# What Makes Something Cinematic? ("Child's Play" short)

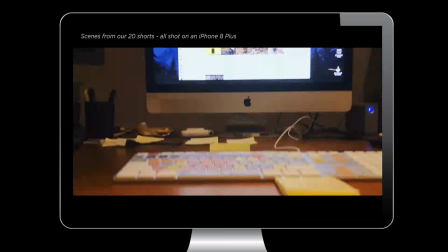If you follow our channel, you know we've done several episodes on our Shortcuts series and making one short film a day.
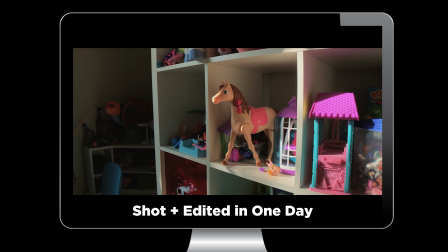We made 20 short films in 20 days. So the short film we just played, you might have seen in a previous episode where we teased it.
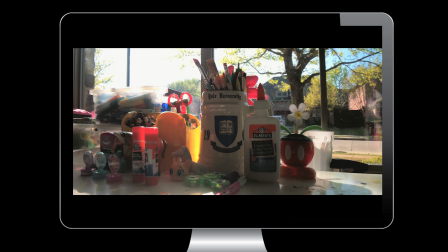So now we're going to talk about how we made that short.
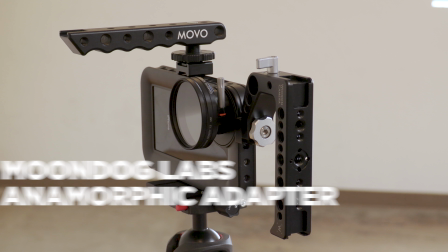Here's the gear we used: an iPhone 8 Plus, a helium core rig, Moondog Labs anamorphic adapter, several handles.
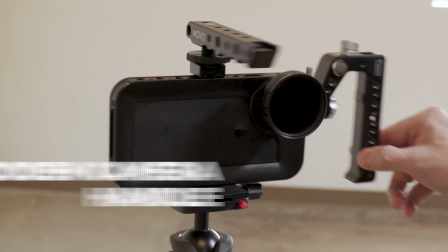We shot this handheld, and these handles came in real handy.
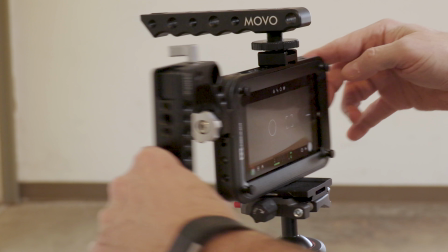Also used some filters, and of course FiLMiC Pro in the cinematography kit, shooting in a flat profile.
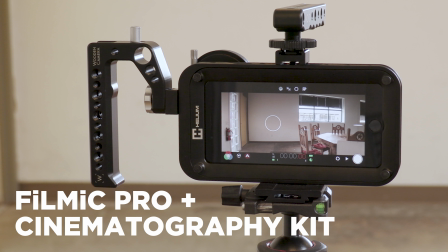When we're outside, we shoot log. When we're inside in lower light, we'll shoot flat.
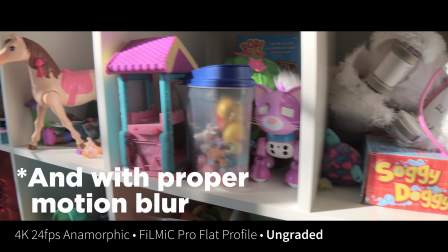Shooting in a flat profile and at 24 frames per second really helps make something cinematic, regardless of the camera you're using.
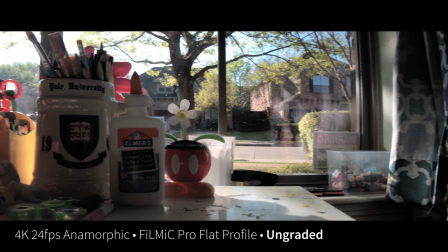That's one of the first steps you would take.
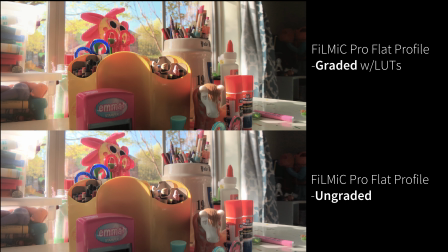Here you can see the difference between the graded and the ungraded footage. For grading, we used our LUT Packs.
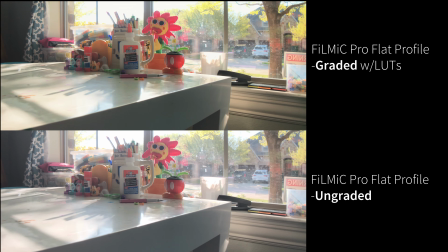And it's not a heavy grade. The footage right out of the camera looks pretty good.
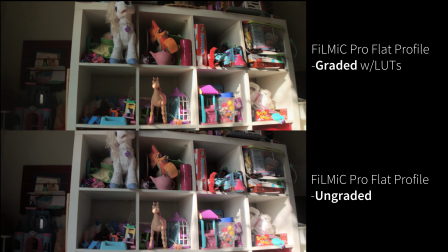It's a little desaturated and a little bit flat.
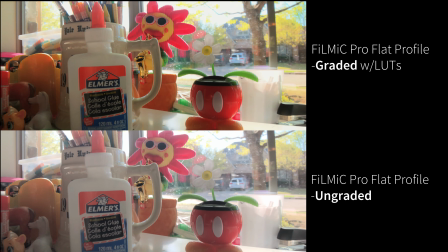But overall, it looks pretty decent, and so the grading was minimal.
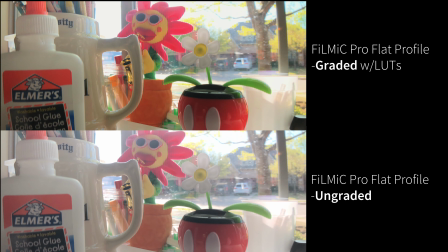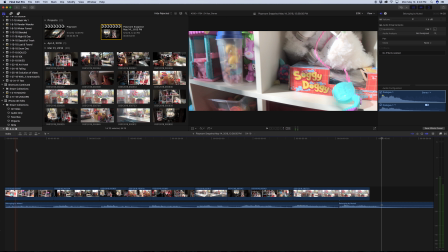As mentioned, we did use our LUT Packs, and we edited and graded this in Final Cut Pro 10.
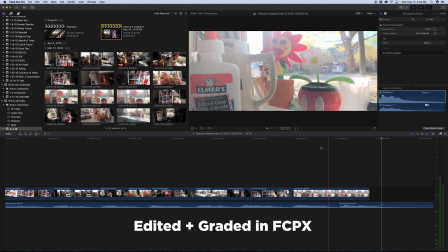We've been using Final Cut Pro 10 on our short films because of the way Final Cut handles the skimming and the playback.
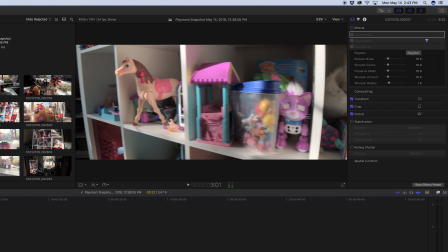It just seems to work better than other applications. And so we'll go through these real quickly and just show you what I did.
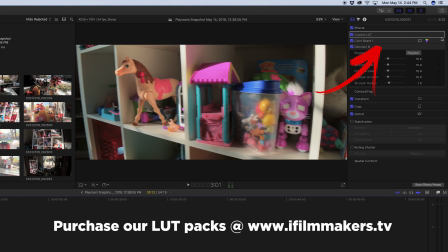I used our LUT Packs, and you can see right here, I used the iPhone log morning coffee.
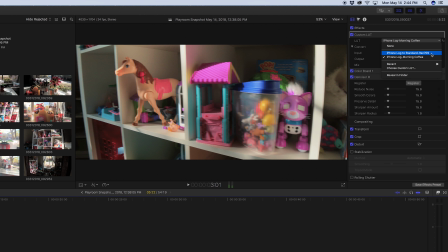It just adds a little bit of warmth to the midtones. It's basically the utility LUT with a little bit of warmth added and a little bit lower contrast.
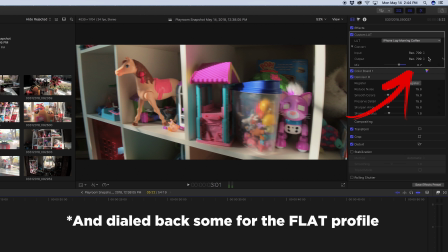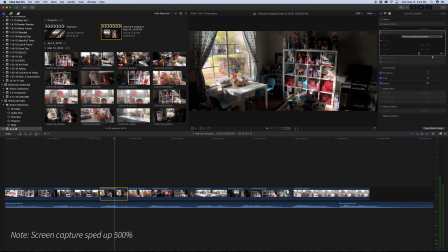So here I went through and did that to each and every clip, corrected as needed. Some clips were a little darker than others.
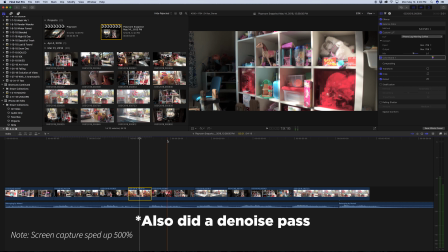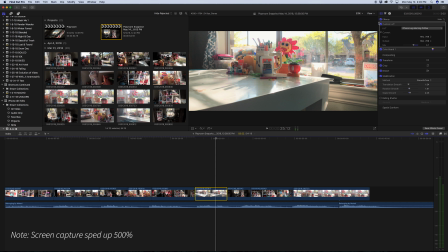Did the refinements necessary to make it all match, and then applied a grade to give it more of a film curve.
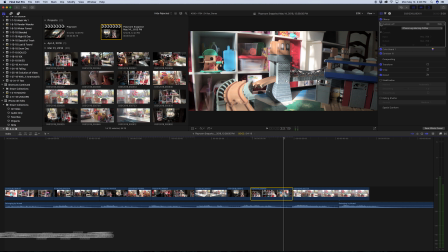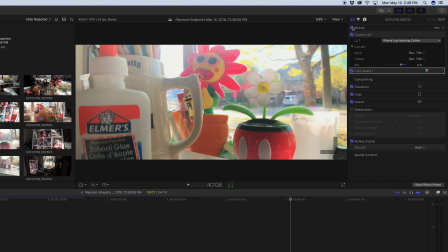This last shot was probably the heaviest grade. You can see the before and after there.
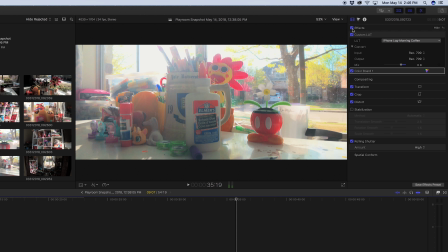Had some lens flare, so it washed out the image a little bit. So added back in some contrast along with the LUT and punched up the colors a little bit.
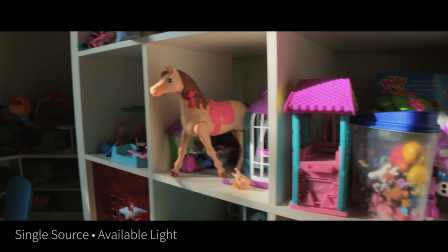Another component to something being cinematic is obviously lighting. And in this case, it was just a window, single source, available light.
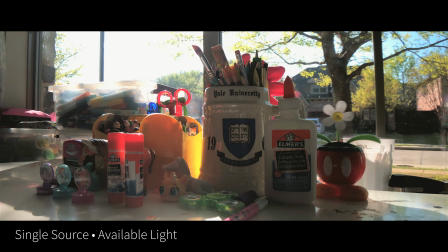If you look at a lot of movies, oftentimes DPs will do single source style lighting.
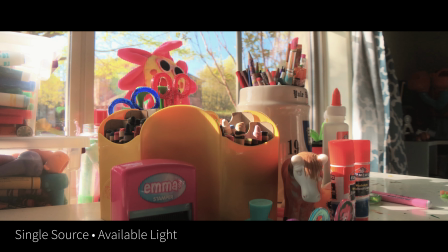3-point lighting that you hear about a lot, that's more for corporate video or interviews, that kind of thing.
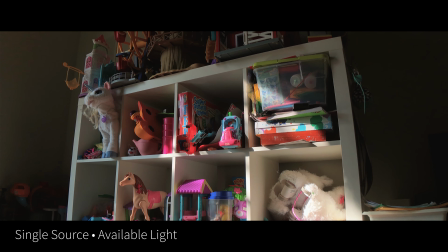In movies, I like my light to be motivated. And so a window or a light above a table, that kind of thing.
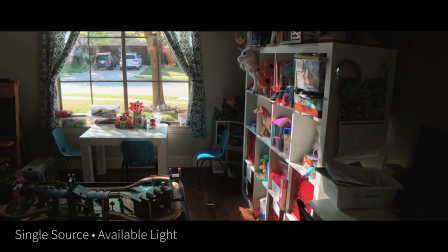Now, if there was people in the shot, you would probably use like a kicker light or maybe a fill light,
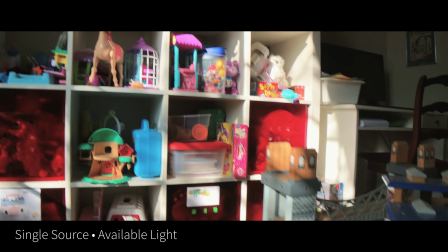but this single source light really had a nice texture to it, drama to it,
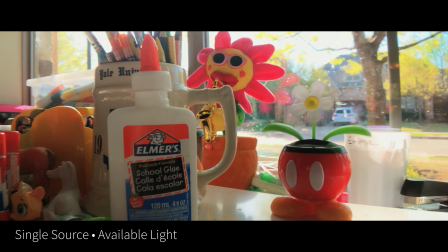if you will, and created what I think was a very naturally lit cinematic feel.
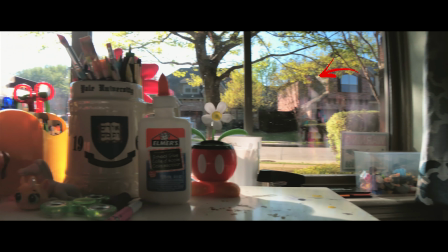Something you don't often talk about with smartphone footage is bokeh, or shallow depth of field.
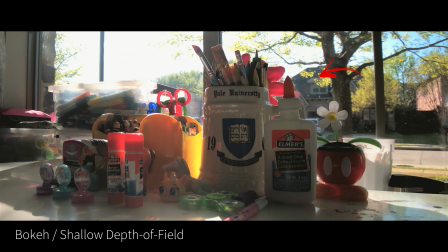And I'm not someone who instantly associates bokeh with cinema.
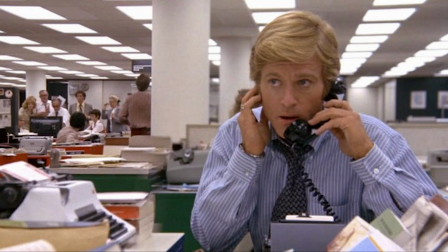If you look at the gamut of movies from the past, even through today, deep focus can be just as cinematic.
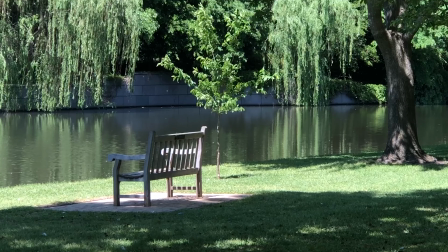There's so many other things involved. However, one telltale sign of mobile phone footage is that everything's in focus.
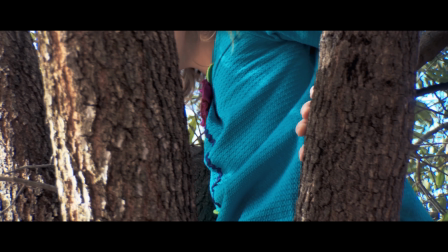So when you can get something out of focus, shallow depth of field, that's a plus.
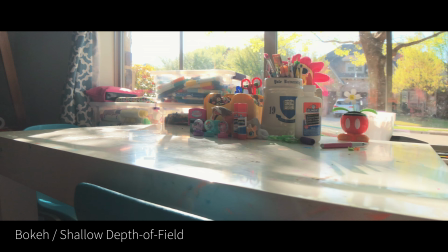So all these shots by the window, using this anamorphic lens and an ND filter, I got some decent shallow depth of field.
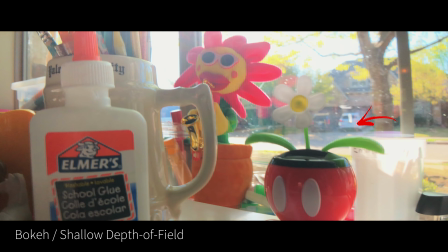This shot in particular, I was using the autofocus mode, and as I dollied in, you can see the background focus rack.